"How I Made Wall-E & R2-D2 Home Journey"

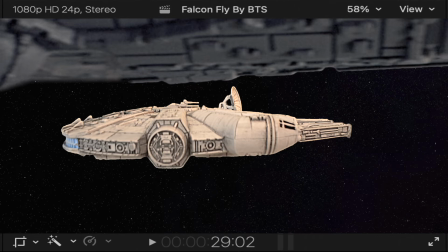(12:14)
With all of my green screen shots in place, I then make the background more interesting by adding in other elements such as Earth and the Sun to make it less barren.
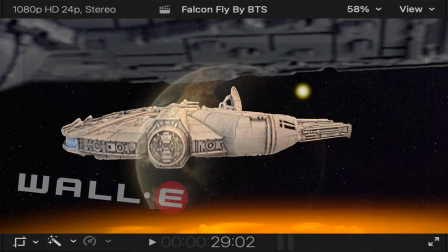(12:21)
And since this takes place over Wally's Earth, I make sure to include the satellites cluttering the Earth's atmosphere.
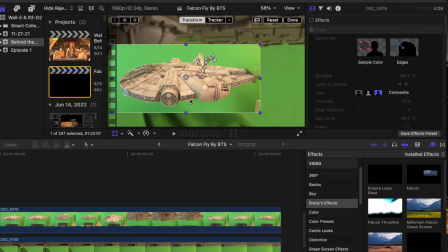(12:27)
All of these and the stars are animated by keyframing them to move across the screen.
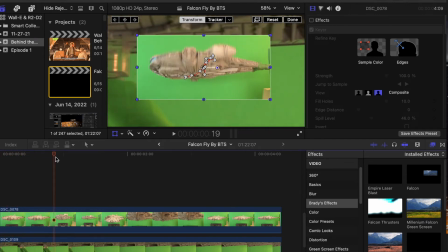(12:32)
I also keyframe the Falcon to further make it move farther or closer to the screen to make its movements even more dynamic.
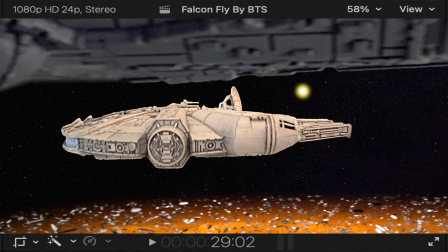(12:38)
The shot is almost done, and now it's time to add in the finer details,
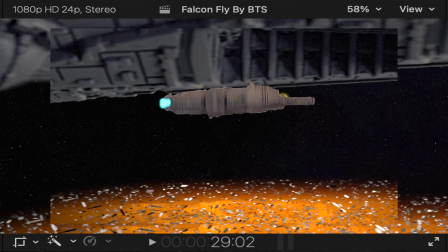(12:42)
the biggest of which are the green lasers the Star Destroyer fires at the Falcon, giving swift motivation for the Falcon swaying so intently.
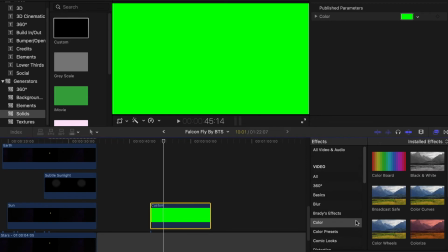(12:49)
I make these lasers from a plain green generator that I mask into a long teardrop shape, give it a glowing effect, and turn down the opacity halfway.
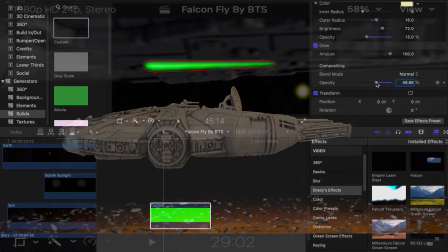(12:58)
These are of course keyframed to sip across the screen very fast towards the Falcon. For the finishing touch, I add a lighting effect to put a shadow on the Falcon and the Destroyer.
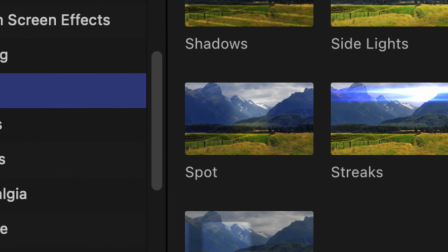(13:06)
This is made with a spot effect that I place on the sun to add more lighting to the Falcon along with its shadows.
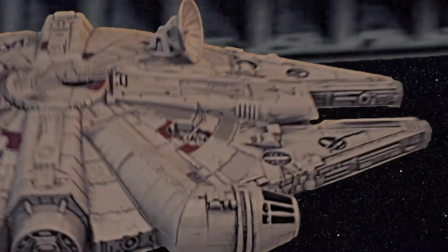(13:12)
As the Falcon moves around blocking the sun, I darken up the effect to simulate the sun coming in and out of view. With that, the shot is finally complete.
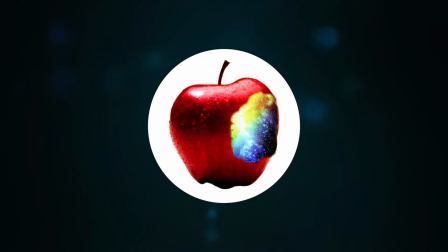(13:24)
For the sound department, I use a combination of sound that I made on my own and sound that I found on the internet.
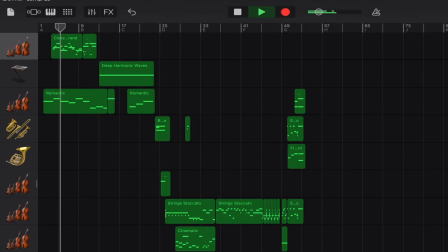(13:30)
The music was really interesting because it was actually the first original soundtrack I composed myself on GarageBand.
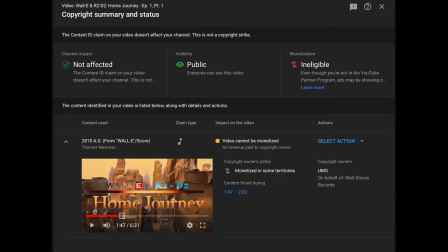(13:36)
In Wally and R2-D2 Part 1, I used music from other artists. But then that video got copyright claimed, so I decided to try my hand at making my own music.
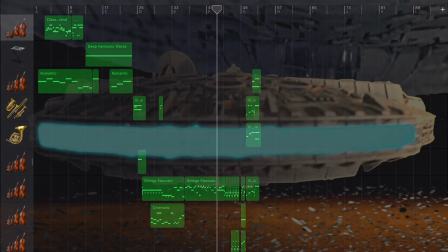(13:45)
It took me a few tries to find some good melodies and make sure they matched the edit of the film, but when put together, I think it worked really, really well.
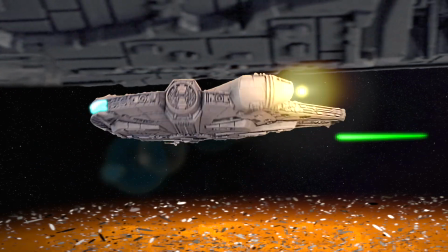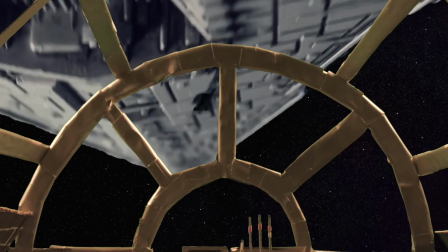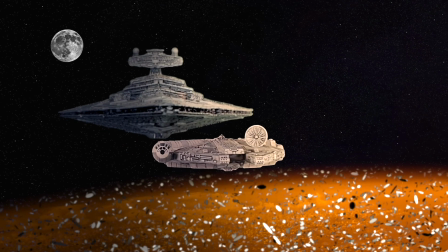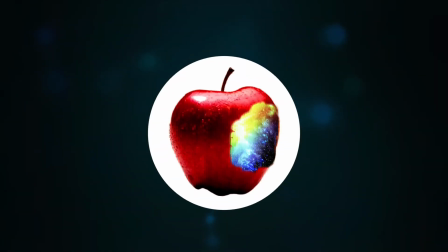(14:09)
After all of that, the video was finally finished and ready for YouTube.
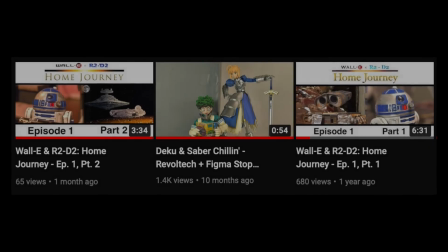(14:16)
Depending on how many scenes there are that take place in different sets, these parts usually take me some years to make.
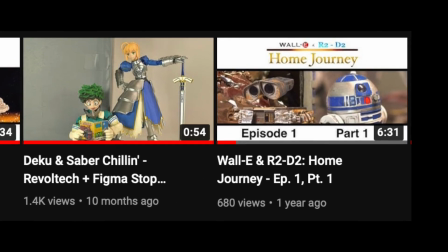(14:22)
Part 1 alone took me 2 years to conceive, build, animate, and edit before it got on YouTube.
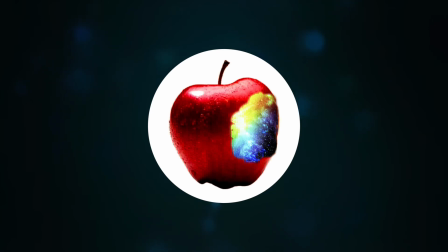(14:28)
It is frustrating, and it takes me so long to make these,
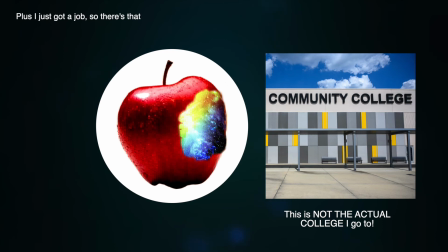(14:32)
and being in community college certainly doesn't help make it go faster, which is why I have been in such long hiatuses.
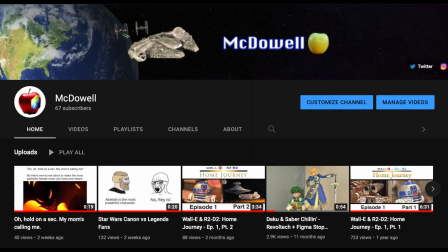(14:38)
And since I'll be starting four-year college soon, it makes me a little worried about the future of the series and my YouTube channel.
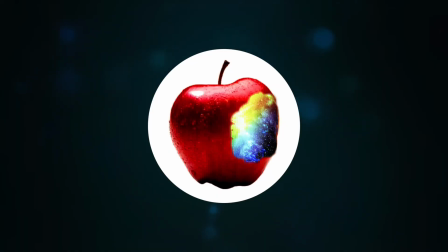(14:45)
However, I accept that I will probably not finish the series as I envisioned it, or really this pilot episode in its entirety. and instead, I just want to make it for fun and grow my skills.
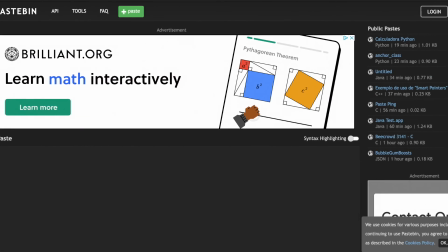(14:55)
If all else fails, maybe I'll post the finished script somewhere online just to get the story out to people.
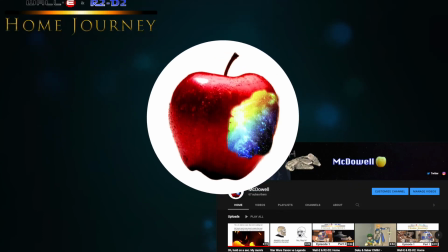(15:00)
Whatever happens, thank you for checking out my channel, my series, and being interested in how I made this one-man project.
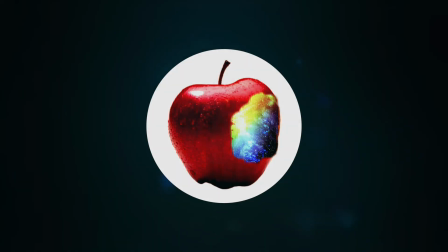(15:07)
It's a lot of work, but it's very rewarding. If you would like to keep up with the status of the project,
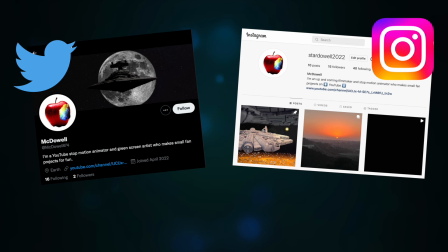(15:13)
I just put up a Twitter and Instagram page where I'll be posting updates on Wally and R2-D2, which will include future behind-the-scenes snippets,
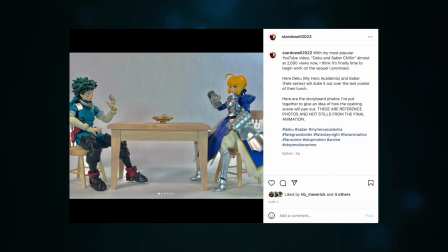(15:20)
my life updates, as well as some other side projects I decide to do. Follow me on Twitter and Instagram, and subscribe to my YouTube channel.
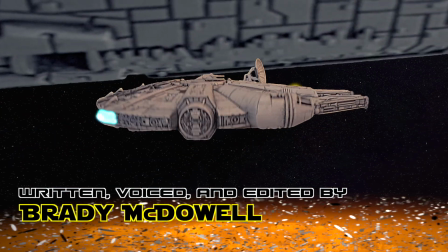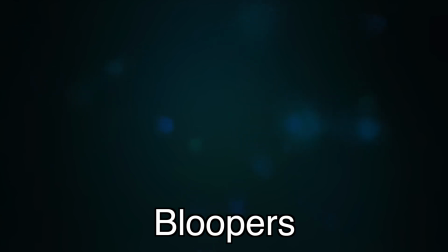(15:36)
I even attempted a short film entirely in this style titled A few years ago, I played around with the effect with some... the more I do it, the more I screw up. Okay. When they built models and filmed them against a blue screen. I almost said green screen. Oh, gross.